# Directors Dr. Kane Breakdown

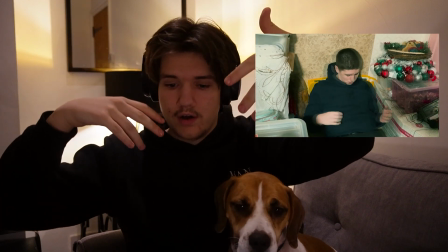[8:11]
So it's either he's turned into this god
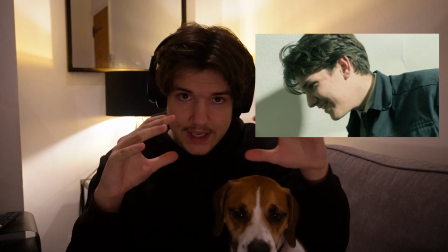[8:15]
because of the syringe, or Dr. Kane is seeing this, so he's like in a daze. Rasko tells him that he has to sacrifice a loved one to be happy, to be more successful, to be more than the failure that he is. One of Dr. Kane's insecurities, he wants to become valuable, like more valuable than he is, because he gets told that he's worthless by his wife. So he wants to become more like a god. This is all Dr. Kane's wife's plan again, because of a flashback that we see soon between Dr. Kane's dad, Dr. Kane, and Dr. Kane's wife when they were younger.
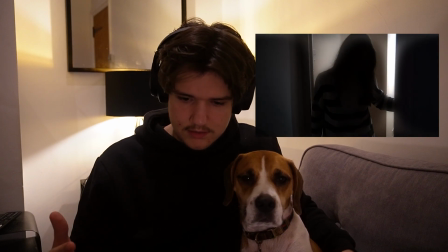[8:51]
So another flashback. Dr. Kane's wife is sneaking down the stairs in Dr. Kane's dad's house and catches Dr. Kane's dad
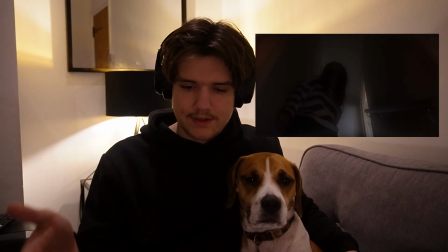[9:00]
saying that Dr. Kane is so much better than his girlfriend / wife, yeah.
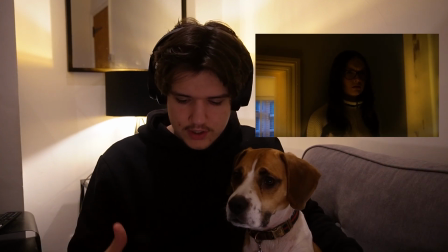[9:07]
That he's on track to being the best doctor in the country, and she's just scraping by with C's.
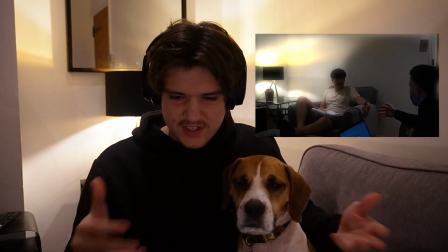[9:13]
She's obviously looking disgusted what she's hearing. Dr. Kane doesn't really give much of a fight.
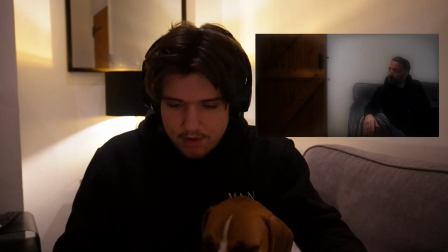[9:20]
Dr. Kane's dad gets caught saying that by Dr. Kane's wife, and now she wants him dead because of that. So she made Rasko say that he must sacrifice a loved one, and that loved one is Dr. Kane's dad because of what he said, and he didn't support their relationship.
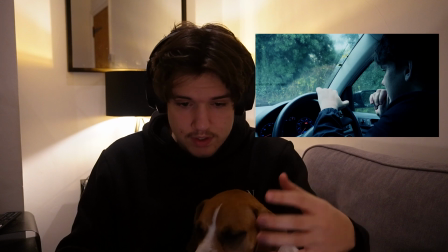[9:38]
So we pull up outside Dr. Kane's dad's house. The clicking noise in the car, bit of what's in his head, like his time's ticking out,
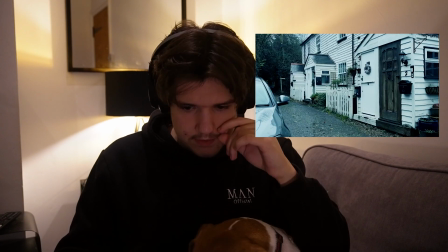[9:47]
bit of foreshadowing, time's ticking out from his dad and him. This was a very, very fun scene to film, this one.
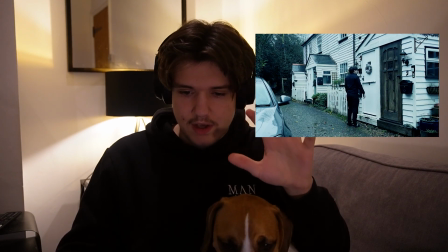[9:55]
Like, it's very nicely shot. It was shot on iPhone,
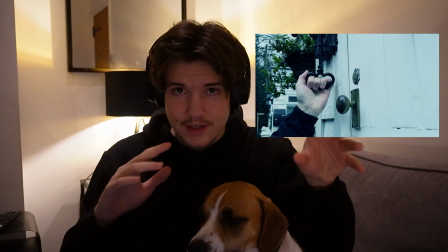[10:00]
with this film, it was half shot on the Sony ZV-E10, and it was half shot on the iPhone 15,
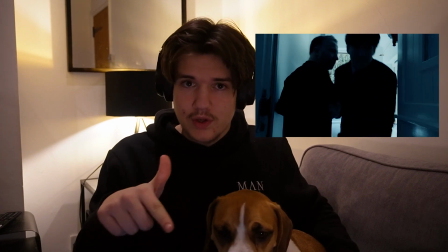[10:10]
which is actually quite funny. And this scene is shot solely on the iPhone 15, and it's actually a very, very beautiful scene.
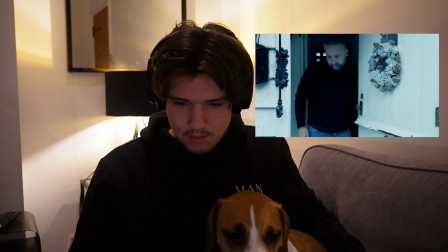[10:17]
I'm really impressed with it. And it wasn't shot by me, it was shot by Nicola.
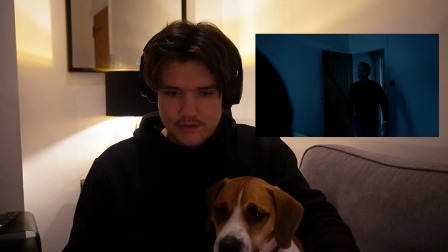[10:21]
This line, "Oh, you know I don't get many visitors," is kind of like to pull on the heartstrings of the audience.
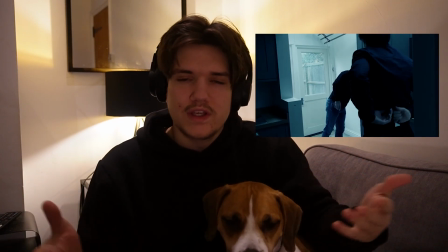[10:30]
I know it didn't really make it so sad because you've only just met Dr. Kane's dad and he's being a prick to Dr. Kane's wife,
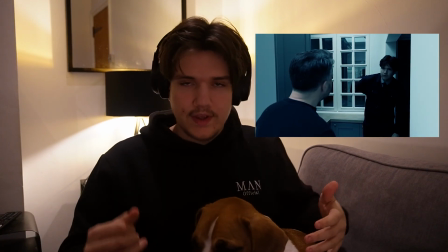[10:38]
and then Dr. Kane takes out the knife. The death is a bit shocking because he's just killed his dad, and a bit like, oh,
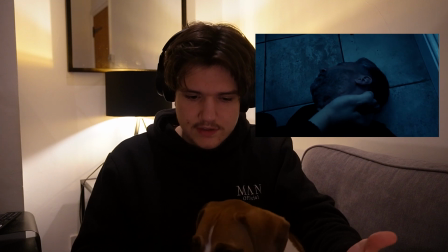[10:45]
but it's not really gonna shed a tear, you know what I mean? And then he starts cutting off
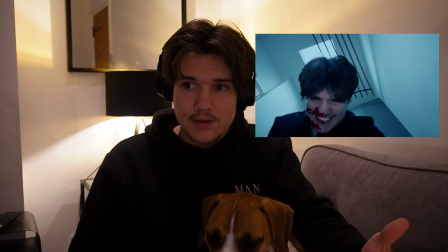[10:52]
his dad's head. Can you believe it? He starts cutting off his own dad's head. How we did that was put the camera on the ground, and then off camera my dad has the syringe filled with water and fake blood, and just goes shh, shh, shh, shh. But that is Ben's favourite moment as well, because it's kind of funny. Here you can tell, this next scene,
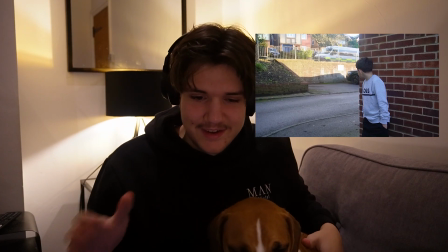[11:16]
you can tell that we've changed to the ZV-E10 because the quality is like, it's actually a mad difference. Like, yeah, you can shoot a film, like any new people trying to shoot a film, yeah, you can shoot a film on an iPhone, but there's nothing better than shooting a film on an actual camera. Like, I can't wait to get a new lens, rent out different cameras and stuff, because camera filming is very good.
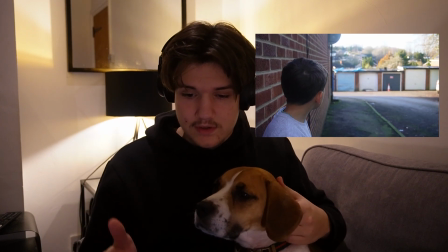[11:41]
So we're at the Roundways in Biggin Hill. This is the location where he shot, which was in Dr. Kane Part 1.
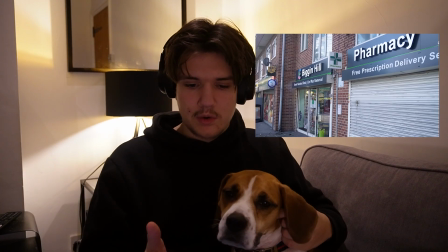[11:49]
This is Rasko's little brother on screen.
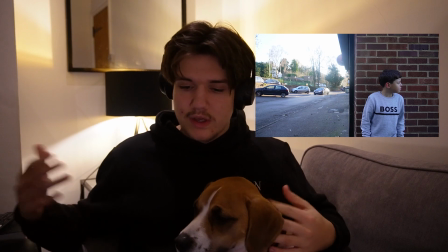[11:50]
He's waiting at the shops because he hasn't got a mum, he hasn't got a brother. He's looking out for his brother, and this is where him and his brother used to hang out a lot. And he has nowhere to go really, and he's met Dr. Kane's wife here and Dr. Kane here, so he's trying to find them again because he knows that they're local, and he's trying to figure out where they live.
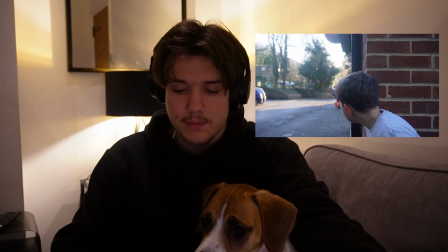[12:08]
And Dr. Kane's wife comes out of the pharmacy, and Rasko's brother is around the corner and spots them.
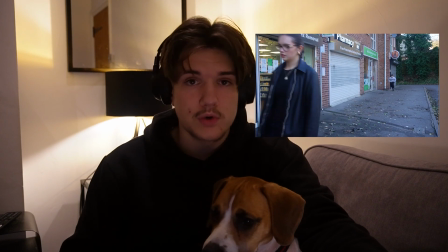[12:14]
I wonder what she was doing at the pharmacy.